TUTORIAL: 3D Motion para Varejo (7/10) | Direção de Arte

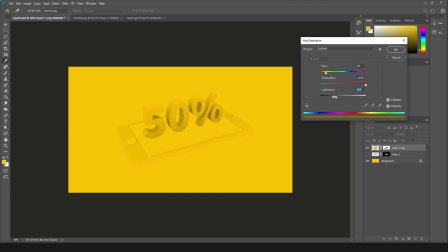Ou ele pode ir indo para o branco Eu obviamente não quero ir para o amarelo Eu quero ir para uma cor azulada Para ter um bom contraste Então vou deixar mais ou menos Aqui assim Acho que não precisa ser tão saturado assim A gente pode trabalhar um pouquinho melhor Com a cor aqui
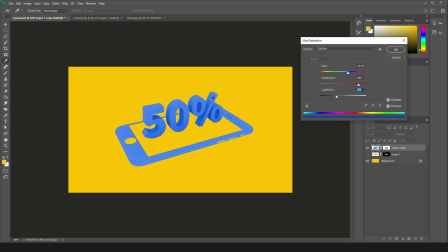assim Eu acho que aqui aqui ó a gente tem um bom complemento certo agora com a tela do celular eu gosto já do jeito que ficou com esse recorte tudo mais eu não vou deixar o celular vazado aqui né para a gente poder ver o fundo porque depois eu vou querer adicionar brilho
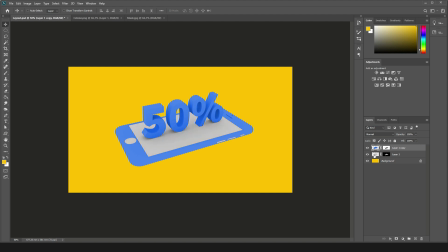e alguns outros detalhes então eu vou selecionar aqui e fazer a mesma coisa gente eu vou colocar aqui o
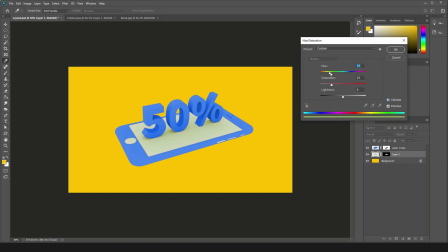control u da colorize e aí eu vou deixar esse daqui mais saturado e transformar esse daqui num tom mais amarelado também, tá? Então vou deixar aqui pro amarelo, mas o amarelo dessa vez um pouquinho mais claro,
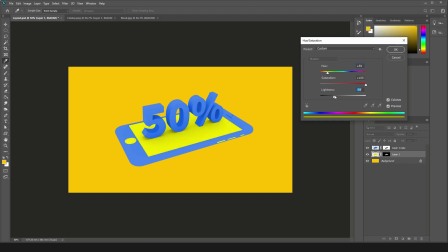porque eu quero parecer que a tela do celular tem mais brilho do que a gente tem ali no fundo tá aqui assim, pronto a gente tem, acho que ele ficou meio esverdeado, deixa eu deixar aqui assim um pouquinho mais pro
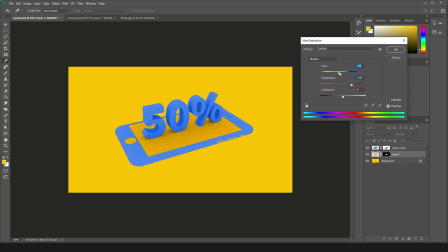não preciso mais deixar no colorizer porque ele já tá colorido, tá? Então vou deixar Só um pouquinho mais para cá e deixar ele um pouquinho mais claro Aqui assim, pronto Acho que assim a gente pode ter uma cor Um pouco mais interessante do que estava Que eu tinha sem querer deixado um pouquinho mais para o verde
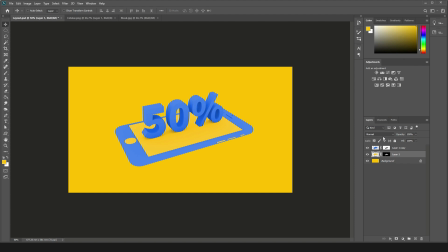Então pronto, a gente tem aqui A tela do celular Uma coisa que eu gosto de fazer também É usar o levels Que é o Ctrl L,
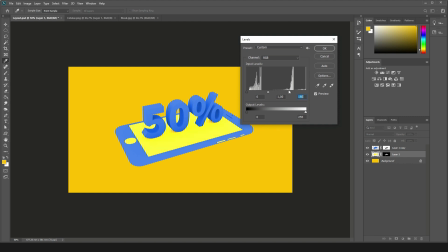eu tenho o levels aqui Para poder trabalhar um pouco Na curva da cor Então vou deixar ele um pouquinho mais para cá Aqui assim sem só ir com o Saturation naquela parte de luminância porque senão ele fica só muito escuro às vezes eu quero só uns pontos mais claros e
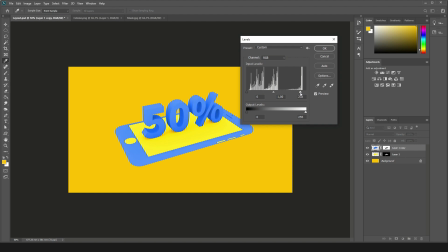uns pontos mais escuros vou fazer a mesma coisa aqui com o celular também então ir com 50% com aquela parte azul eu vou deixar, vou trabalhando aqui um pouquinho nessas pontas, se eu mexo aqui nessa ponta
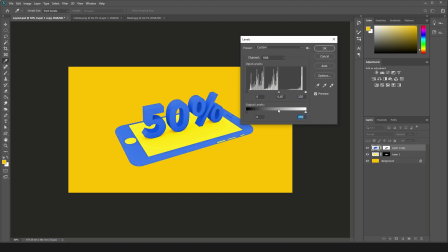você vai ver que tem um resultado bem diferente se você mexer por aqui só Porque aqui ele pega todo o seu elemento. Aqui ele trabalha na parte de luz e sombra do seu objeto.
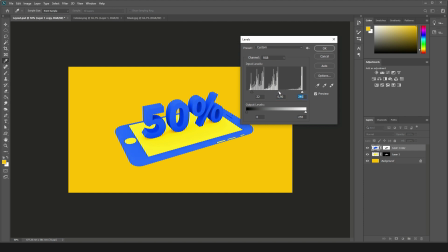Trabalhando com 3D, não trabalhando com flat, é bem melhor trabalhar usando levels para você também chegar na cor que você quer.
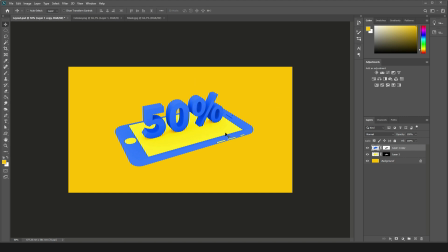Aqui já é um layout que me agrada, mas a gente sempre vai precisar destacar melhor o nosso elemento, então vou criar um novo layer aqui. Vou vir aqui, ao invés de usar o baldinho, eu vou usar o gradient tool. e ao invés de deixar isso daqui amarelo, né, que nem tá aqui, eu vou deixar branco, tá bom?
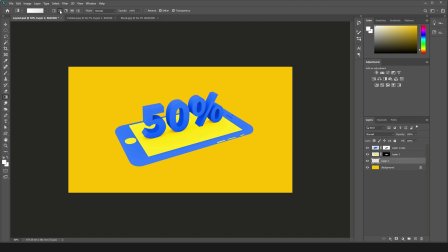Então, deixei aqui branco e eu vou usar esse gradiente aqui, a gente tem esse gradiente que ele faria assim, que é o tradicional, né, que você pega e tem um ramp lateral ou pra qualquer lado que você queira, mas eu quero um que seja oval, quero que ele seja o central daqui pra fora.
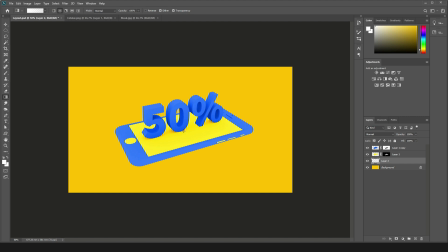Então, vou usar esse daqui que é o central, vou clicar mais ou menos aqui no centro da tela e arrastar até onde eu quero que ele vá. Então, eu tenho aqui agora esse efeito de brilho aqui no centro, usando o Ctrl T para ter o Transform Tool.
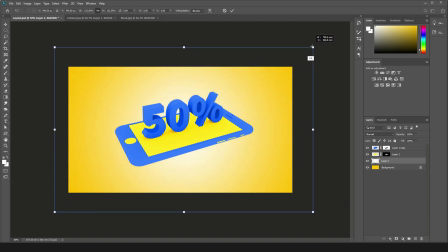Eu vou agora segurar o Alt e aumentar um pouquinho aqui, porque eu quero que ele fique maior. Então, assim eu já acho que está legal, está ficando realmente já mais interessante o nosso layout.
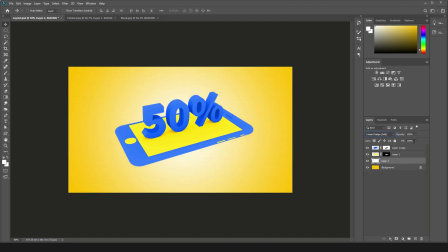Mas eu quero deixar ainda com Edge e diminuir um pouco a luminância dele aqui, o fio dele, para que ele fique com um tom de amarelo mais claro. Eu não quero que ele vá para o branco.
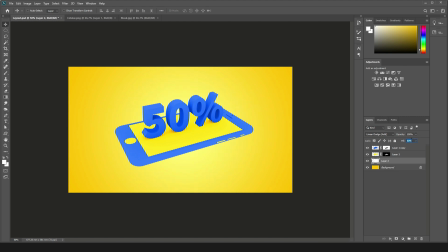Eu sei que eu já comecei com o layer branco, mas eu quero usar o efeito do Edge justamente para ele trazer esse brilho. Então, eu venho aqui mexendo mesmo com a setinha para cima e para baixo do teclado para eu ver qual que é o limite aqui que eu quero, que eu acho legal.
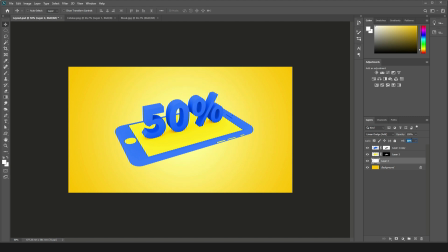Ok, acho que por aqui assim já está bem interessante.